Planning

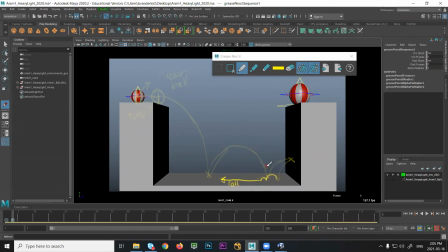[8:14]
So that's going to be something that we didn't do in the last assignment. And this is something that most of us would probably rush. It usually takes objects a lot more time than we think to just fully come to rest on their own, right? It's something you observe, but you don't really pay attention to. But it will feel off if something just abruptly stops on its own.
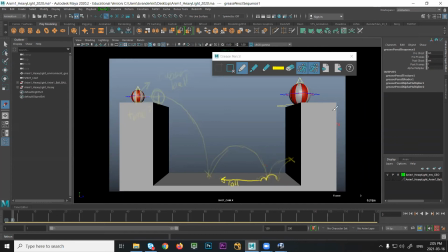[8:33]
It just won't feel like how something organic does, right? Or just decays gradually. So the rubber ball is going to be very familiar territory. I would start with very similar timings and say, well, I don't know what frame this is. If I made a guess and said, like, this is frame 1, and then I gave myself, I don't know, 6 frames.
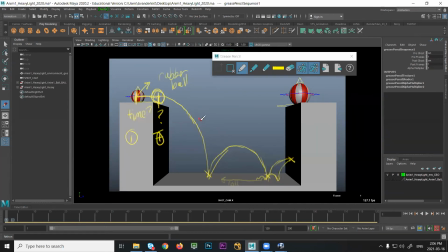[8:52]
This is frame 7 up here. Then I would still make a guess of, let's try half a second, right? 12 frames to fall. So if this is frame 7 plus 12, this would be 19. And I could do the same guess we did last week. I could try, well, maybe 8 frames up, 8 frames down, or 6 frames up, or 6 or 7.
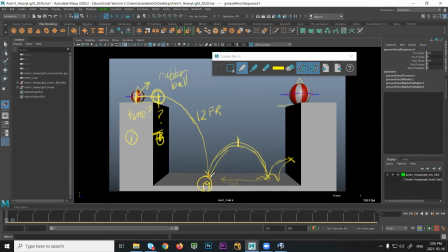[9:12]
But I need to make a guess. And if I want to do 8 frames and put 8 here, what would that be? 19 plus 8 would be what? 27. But before I start doing all this arithmetic, do I want to do stretch, squash, and stretch? So I have to also think, oh yeah, all that stuff I got to block in. But I know like the main beat is going to be 19.
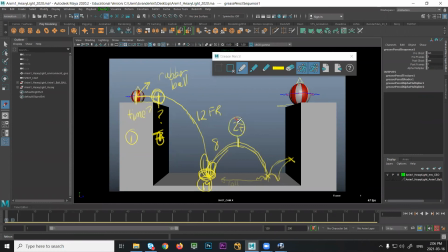[9:30]
And then I know 8 frames later, okay, 27, I'll be here. And then another 8 frames down, I'll be over here. And then that would be 35. And then from here to here, I don't know, 5 frames, 4 frames, make a guess.
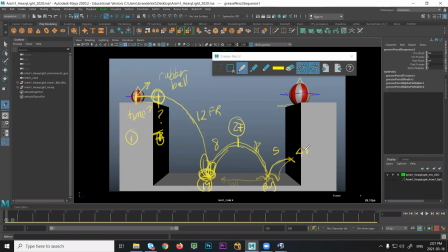[9:46]
And then say, okay, then I'm going to be hitting here around frame 40. And then I have to worry about bouncing back. And I wouldn't try and draw everything on one piece of paper. I'd say, well, let's go from here and say, well, from 40 then how long is it going to take for me to fall and hit the ground?
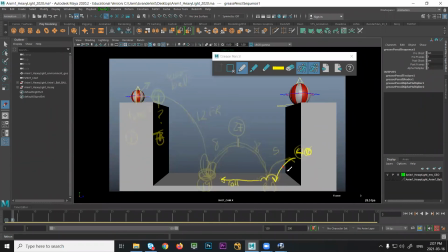[10:00]
And okay, would that be maybe, sorry, that doesn't show up, 40? Would that be, you know, again, another 5 frames, 45? And then maybe this is going to be just 2 or 3 frames up and down. So maybe this would be, I don't know, 48, 3 frames up, 3 frames down.
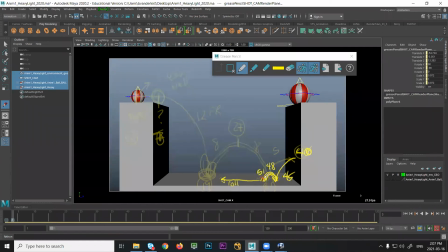[10:16]
And then this would be 51 to hit the ground. These are going to be very short little bounces, but eventually they're going to come to a stop. And then I have to figure out, well, how long until I roll to a stop? And that again is going to be a big guess. I'm not going to worry about it right now, but I know I need this thing to roll to a stop.
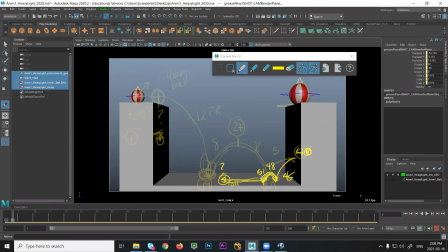[10:35]
I know how long a second is. It's 24 frames. I could just, you know, for arithmetic's sake, instead of 20 frames, okay, 71, just to give myself a number that should come to a rest. For the big heavy ball, right, the bowling ball, it's going to behave very differently.
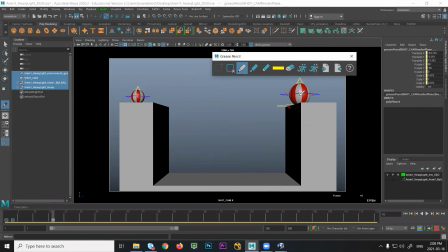[10:53]
Just turn off the onion skin. So this is, again, same problem, right? So if I place this somewhere, it has to start. Then it has to go this way to that last moment where it's just on the edge. Then it has to fall. And this one's going to have a lot less to do.
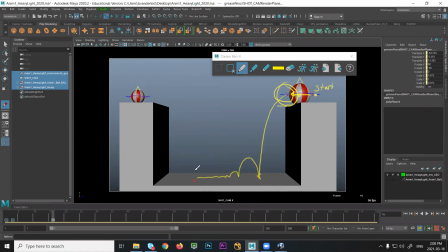[11:11]
Boom, boom, boom, boom. Right, and then it's going to roll. So I can at least start with making my guesses. Like I know where my keys are going to be. It's got to hit the ground. It's got to go in the air. It's got to hit the ground, has to go in the air, all that stuff.
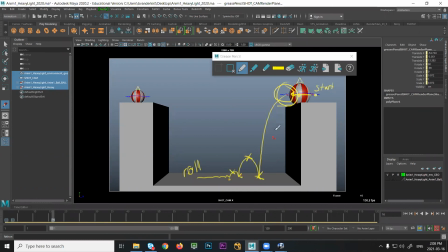[11:26]
And then it's just the timing. And again, I might borrow and say, let's just try 12 frames, right? And then this is going to be a lot less. So if this is 12, when this goes up and down, I want to make that a lot shorter because I want that to be a much shorter bounce. So I could cut this in half and say, well, let's try, you know, 6 frames up and 6 frames down.
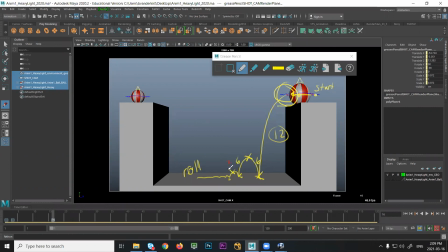[11:45]
And then this one, I could cut it in half again, do 3 or 2 or 4, and just play with the numbers until I get something that goes boom, boom, boom, boom, right? It's the timing, boom, boom, boom, right? Really, really short bounces. But for the bowling ball, I don't want to go crazy and have this thing go like boom, boom, boom, boom, boom, boom.
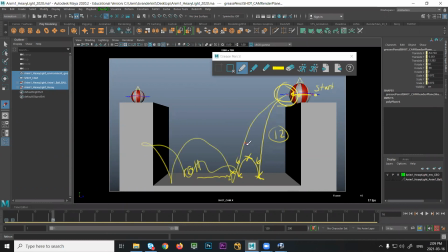[12:01]
It's not going to feel like a bowling ball anymore. It'll just travel too far. So it's very similar to what we did last week. The big difference is it going to hit the wall and have to change direction and bounce back?